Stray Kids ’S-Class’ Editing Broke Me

Not the lighting cues, okay when we enter the scene everything's dark.
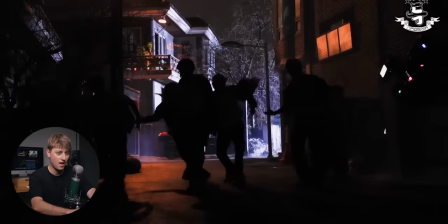[8:24]
There's no lights on right right here We have a lighting cue right on those Brahms and then this right here I think if this is actually a drone with sparks flying off of it in the song They're talking about stars a lot. They're talking about being a star and I think this might be like a shooting star going up
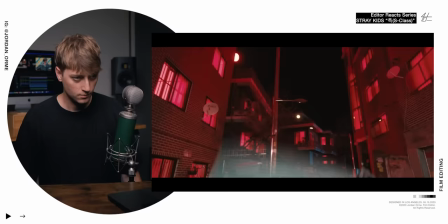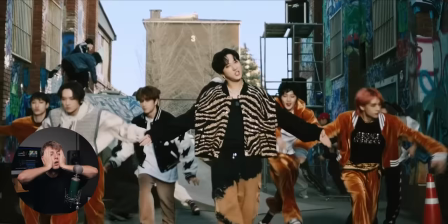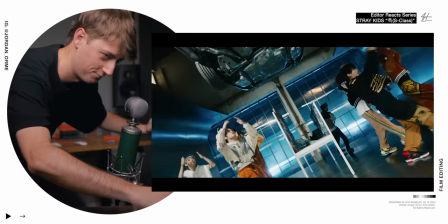No So sorry about the untidiness of my room.
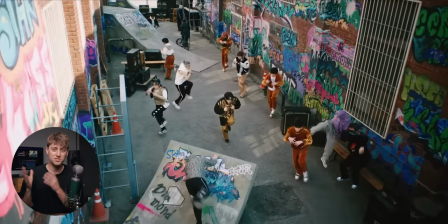[9:08]
I greatly apologize Bang Jacob is using a lot of these security camera angles all the time in this music video and it's really interesting
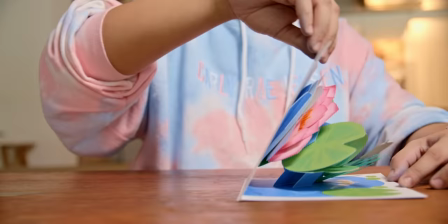[9:15]
But literally piece by piece almost like you know one of those pop-up books when you fold the page and it it pops up at you He's literally erecting Different word.
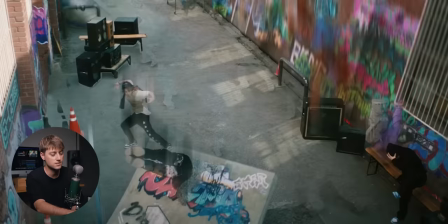[9:26]
He's literally bringing up a wall So you must have filmed a plate to get all of this done So he freeze frames one section of the video
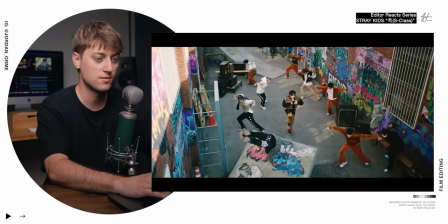[9:35]
and then this little tiny bit right here including the shadow is Unfreeze framed so he starts dancing and then they add a nice little camera zoom
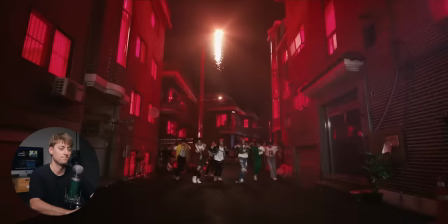[9:44]
Which is a little motivation to have everybody else start dancing
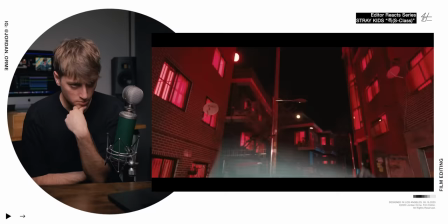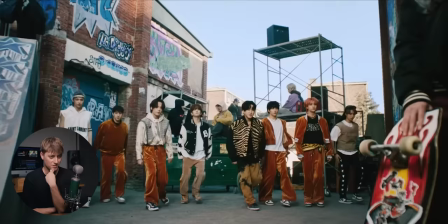[9:52]
crazy cool
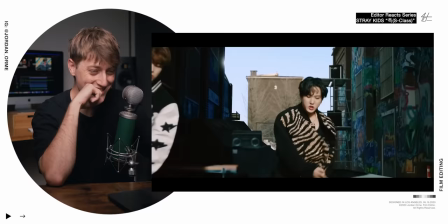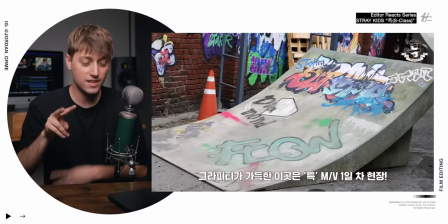[10:00]
It's a similar idea where piece-by-piece things are put in in reality They filmed the background and that was one shot and then they filmed another
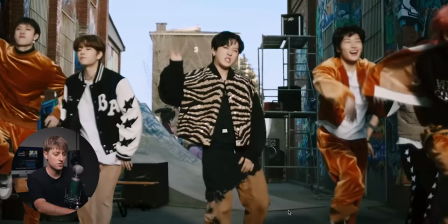[10:08]
shot and the boys are in front of a green screen Doing their entire dance that way once they run towards the camera You can piece-by-piece
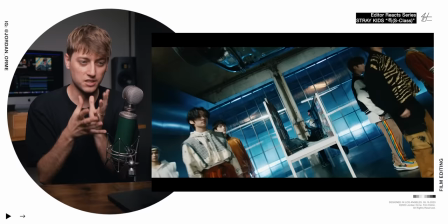[10:16]
replace the background and all that's left is our boy dancing in front of the scene And then the camera pulls back and we realized that everything that they were replacing with even though it still looked like the screen It was actually a miniature set emulating the real-life alleyway Oh my gosh bang
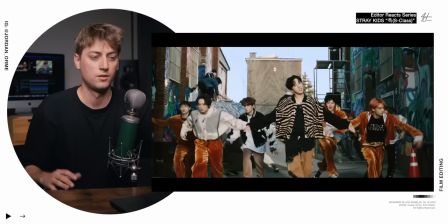[10:31]
Jay up.
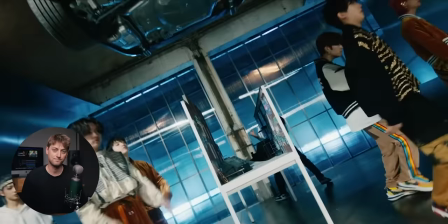[10:31]
You're going too hard with the transitions green screen shot Allows them to replace the background and then it's a miniature set
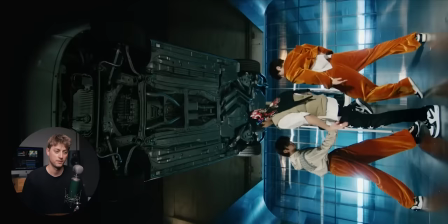[10:42]
Obviously they're dancing Under a car which would terrify me I can punish you like the double cut dude. What is it with freaking k-pop videos now and just shooting sideways? Are they like repurposing stuff for vertical content?
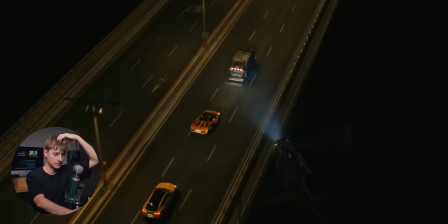[10:56]
I don't know Okay,
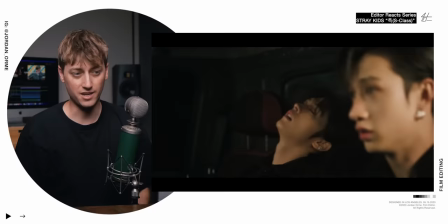[11:00]
so the garbage truck is getting chased by some cars Maybe they're using it as a getaway car I don't know
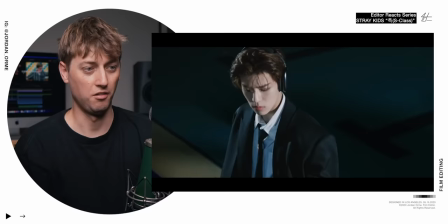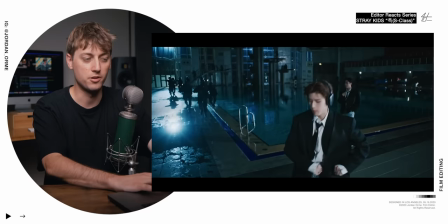[11:14]
Not this like background actor Just on the day Just like running It's like okay bro You gotta run as fast as you can Next to the pool And then just yeet yourself Into the pool Just as far as you can Just absolutely
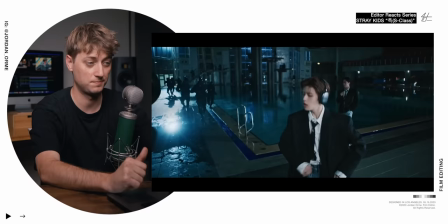[11:25]
Look at him He understood the assignment Or she
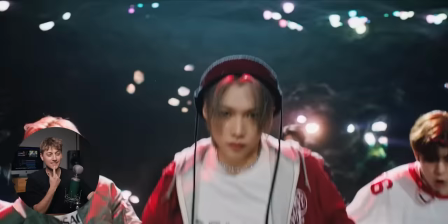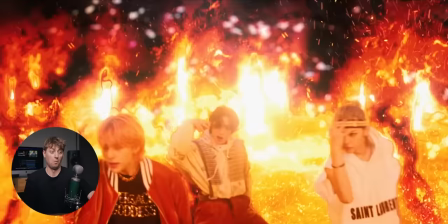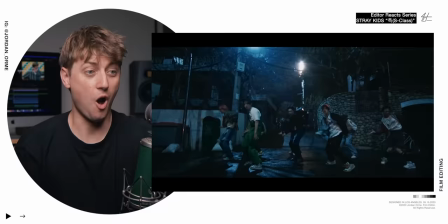That fire transition was insane Bruh In this course the beginning of it is eq'd and filtered out so it sounds like it's kind of coming from a radio It's not quite as big so we stay on one shot.
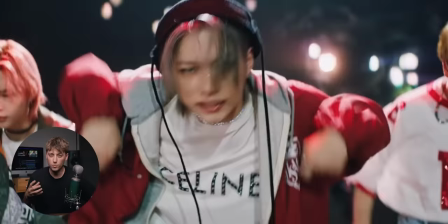[11:59]
We save the energy.
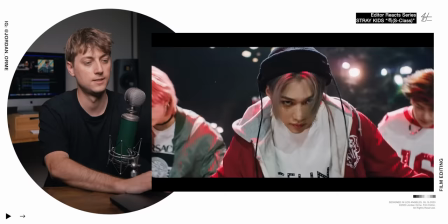[12:00]
We make sure that like it kind of feels lame It doesn't feel as cool kind of like the song does Like it's a little subdued
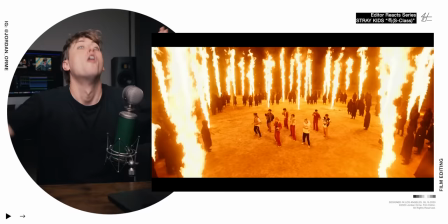[12:13]
And then we do the fire transition and go to the fire shot when the song is full bore and the visuals are Full more to match that
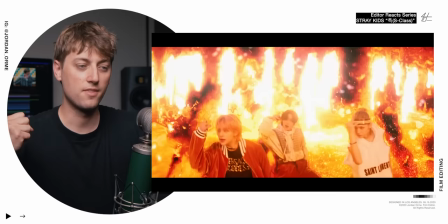[12:21]
energy they had a fire element and after effects mapped it to a person that they wrote a scoped out Three people rather then use the same
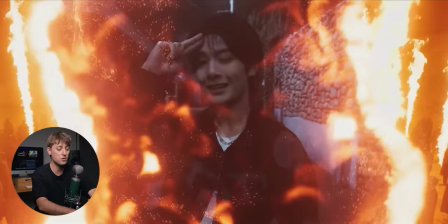[12:29]
transition to add the background So it's just foreground first then background and then they do another burn Transition on the bling bling all these transitions are
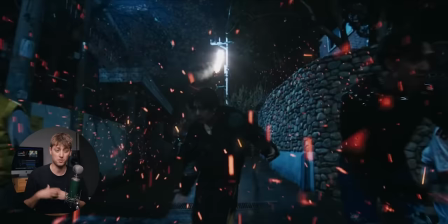[12:38]
extremely motivated So whatever element is a part of the next scene or the previous scene They use that element in the transition to make it make sense
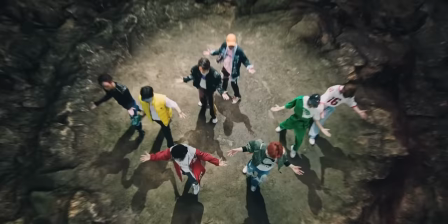[12:47]
So in this instance,
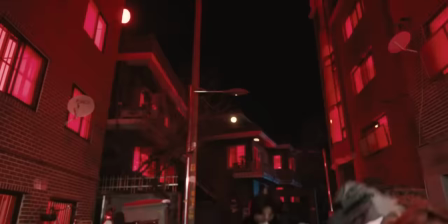[12:48]
we used fire transitions when we went into the cave We transitioned through a hole and we even used a folding transition to emulate the model of the alleyway
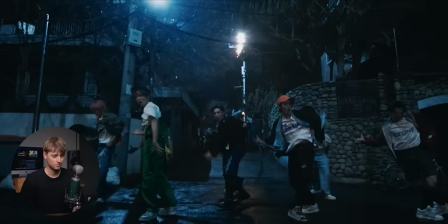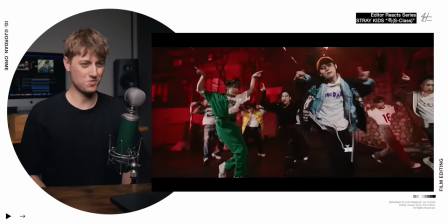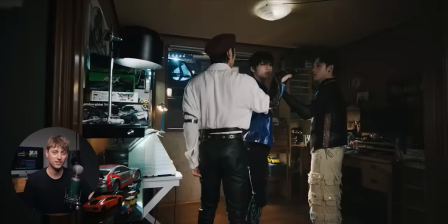[13:07]
Lighting cues again That was nice. It was very it was very much the same
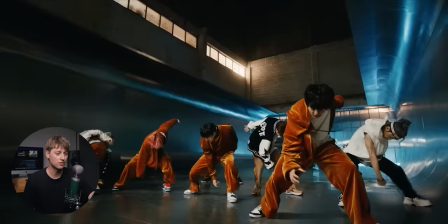[13:16]
Bro, what is with the floating cars?
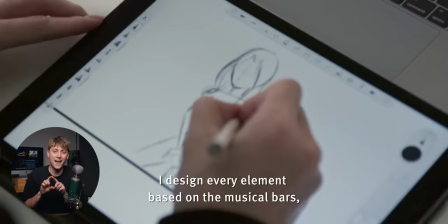[13:21]
Here's something that I really love about Bang J-Yub. He storyboards out his entire music video.
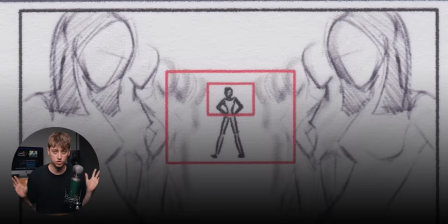[13:27]
So he knows how the whole thing goes frame by frame before he even shoots it.
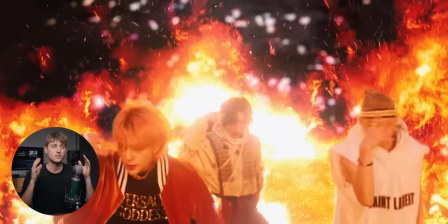[13:31]
And because of that, he's able to add in all kinds of little elements that you normally wouldn't think of to help the scenes blend together. So it's more than just editing. It's set design. It's colors. If you just give random footage to an editor, they're not going to be able to create something that cool if it wasn't pre-thought out before it was shot.
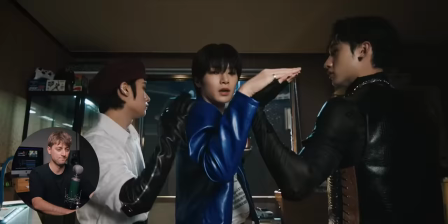[13:48]
And that's why Bang Jov is so good
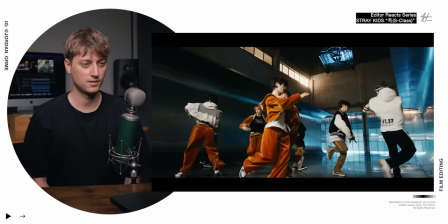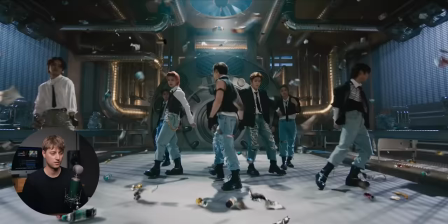[13:56]
It's so good
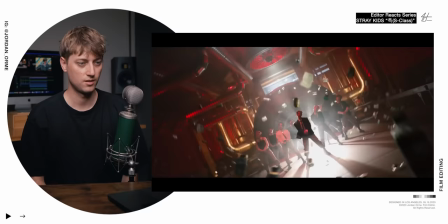I've been sick so I gotta go spit some phlegm out of my mouth Sorry lots of lighting
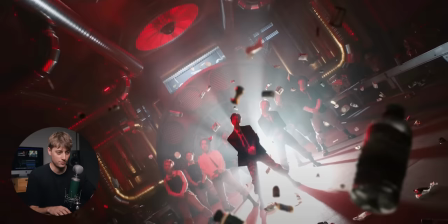[14:13]
cues in this music video Which means that at a certain time the lighting situation dramatically changes.
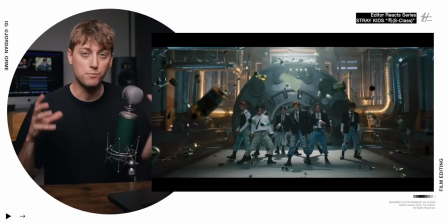[14:18]
So right here major lighting cue And again,
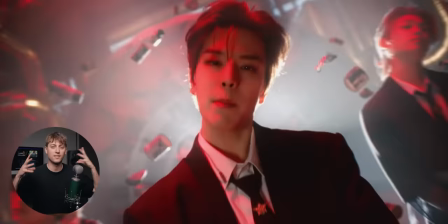[14:21]
we have that bullet time effect where everything freezes all the V effects all the flying things freeze time freezes It's you know, they're magicians.
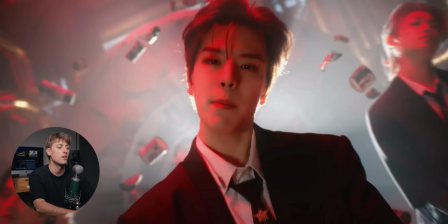[14:29]
They're amazing I can't freaking believe it and then we have an amazing zoom transition where we start to zoom in boom right
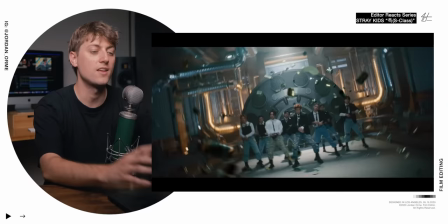[14:36]
Here we have a new shot might be three shots Even it just looks like a seamless Boom crazy camera movement. Bang J-Hope is like literally not even using the bolt camera rig in this music video I am so proud of him Don't get me wrong I love the bolt camera rig We've been doing it for like three or four years now at this point and we're kind of beating a dead horse and now we're doing something new We're doing more creative transitions that don't require that crutch of a camera rig.
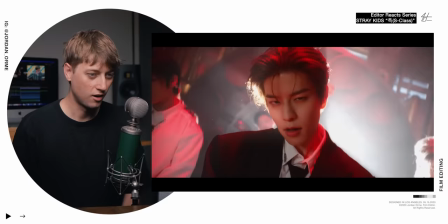[15:06]
That's frickin sick. Go off Bang J-Hope He's evolving. He's becoming even better than he was before.
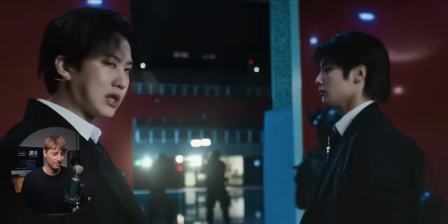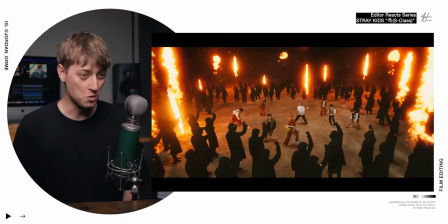[15:16]
Oh my god! The SWAT team was for a giant... ...Occupus? Sorry.
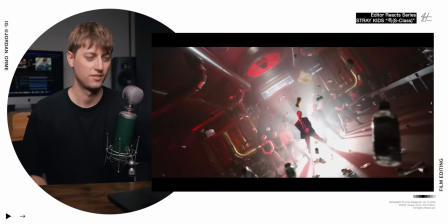[15:26]
I have to pause. I just said Occupus. The editing rhythm here is really nice.
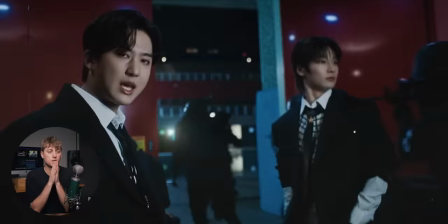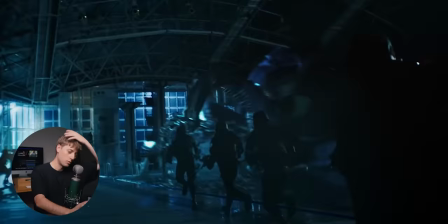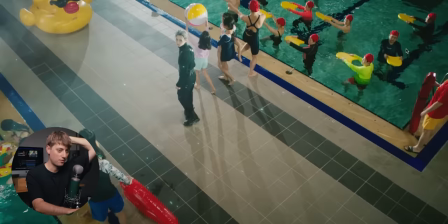[15:44]
What did that mean? We're fighting an octopus and it transitions to a pool class? Are they saying that like this is stray kids, the octopus is stray kids they're letting stray kids loose and everybody else is trying to restrict them but they cannot be contained and maybe it's like oh look we're not contained I don't know,
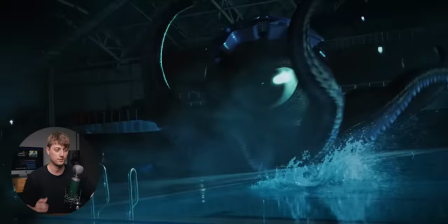[16:03]
I don't know what it means